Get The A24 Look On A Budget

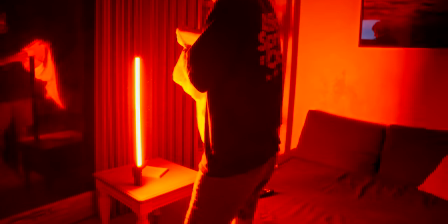sequence i actually decided to shoot in this room and i wanted to recreate this very colorful very extreme euphoria look so what i did i used my tube light and i actually stretched it because it becomes bigger this light is it's amazing and i use this as a main light in the scene
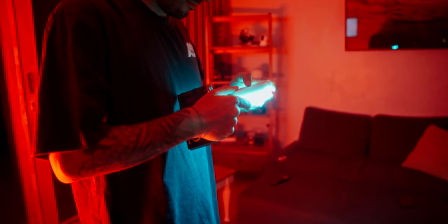so what i did i put it on the floor exactly in the middle of the room and i used it inside a pillowcase to pretty much soften
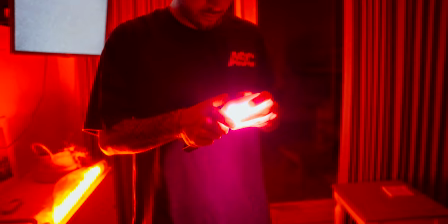the light and i put it to an extreme color in this case red to match this scene from euphoria then what i wanted to create is
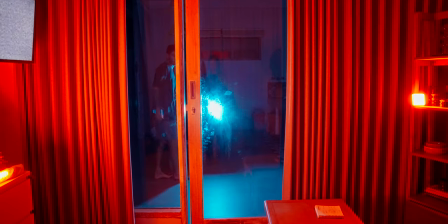a bit of color contrast and as you can see this room looks over the kitchen so i just put a little RGB light in the kitchen and i created contrast using blue because red and blue are contrasting colors so it just looks nice then i wanted to add a bit of like practical light a bit of a different look within the room to adapt and not only using camera movement to create interesting look to this actual
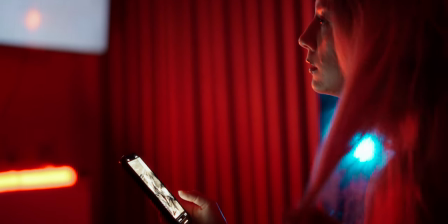scene but also having a lot of practical lights all around the room from candles from laptop screens from tv screens so i actually thought this was one of my
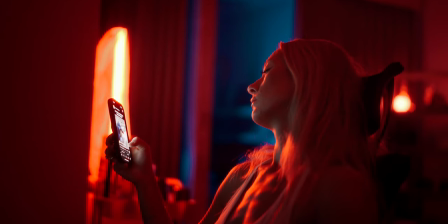favorite ideas because it came out very very cool and i'm very happy how everything kind of panned out and the look that came out of this is insane and it's something that makes me actually fall in love with filmmaking again because it's just you know you take a generic living room like this and you can transform it into an actual set just by being creative and using pretty much two lights so you know does not limit to creativity so these
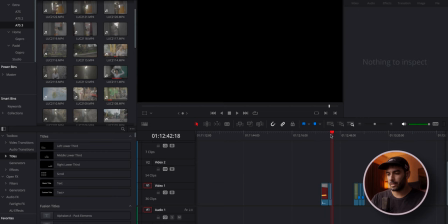two first sequences I picked these two frames cause I think are the one that kind
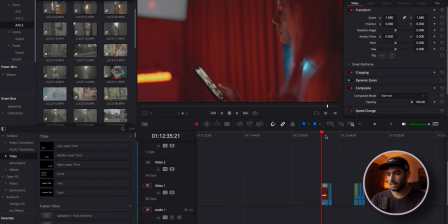of the nicest one so yeah let's start from this
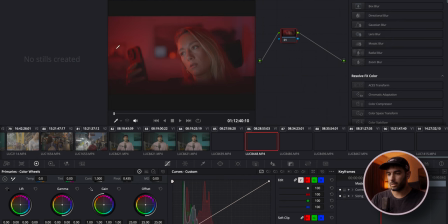one specifically because it's the one that has a nice color on her face there's a lot of red stuff in it so let's start with this one and
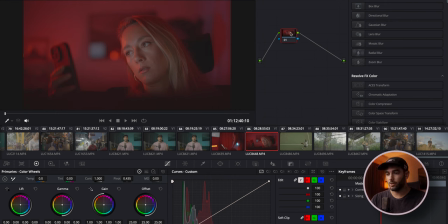create a look for free so first thing first I'm gonna create a bunch of nodes I usually do this to start off because this is how I want to work and then we're gonna start from the last one I'm going to put our color space transform,
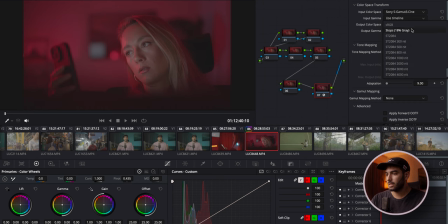we're going to select Sony S-Log3, S-Log3 and
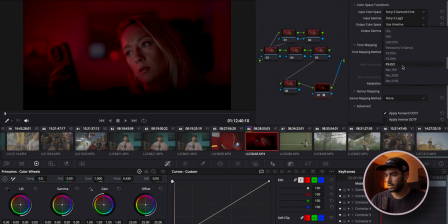then we're going to put Rec.709 and Gamma 2.4, here we go. So this is our CST color space transform and this is from Rec.709 and
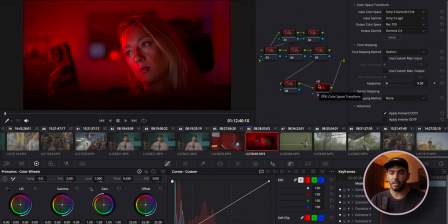this is like our footage looks like in rec 709 what we're gonna do now is create a look so the first one i'm gonna call primaries the second turquoise i'll explain everything in a second the third one color
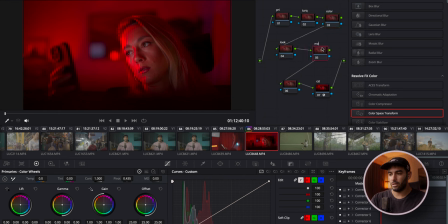the fourth one is gonna be our look and then we're gonna go our mask and then we're gonna have our halation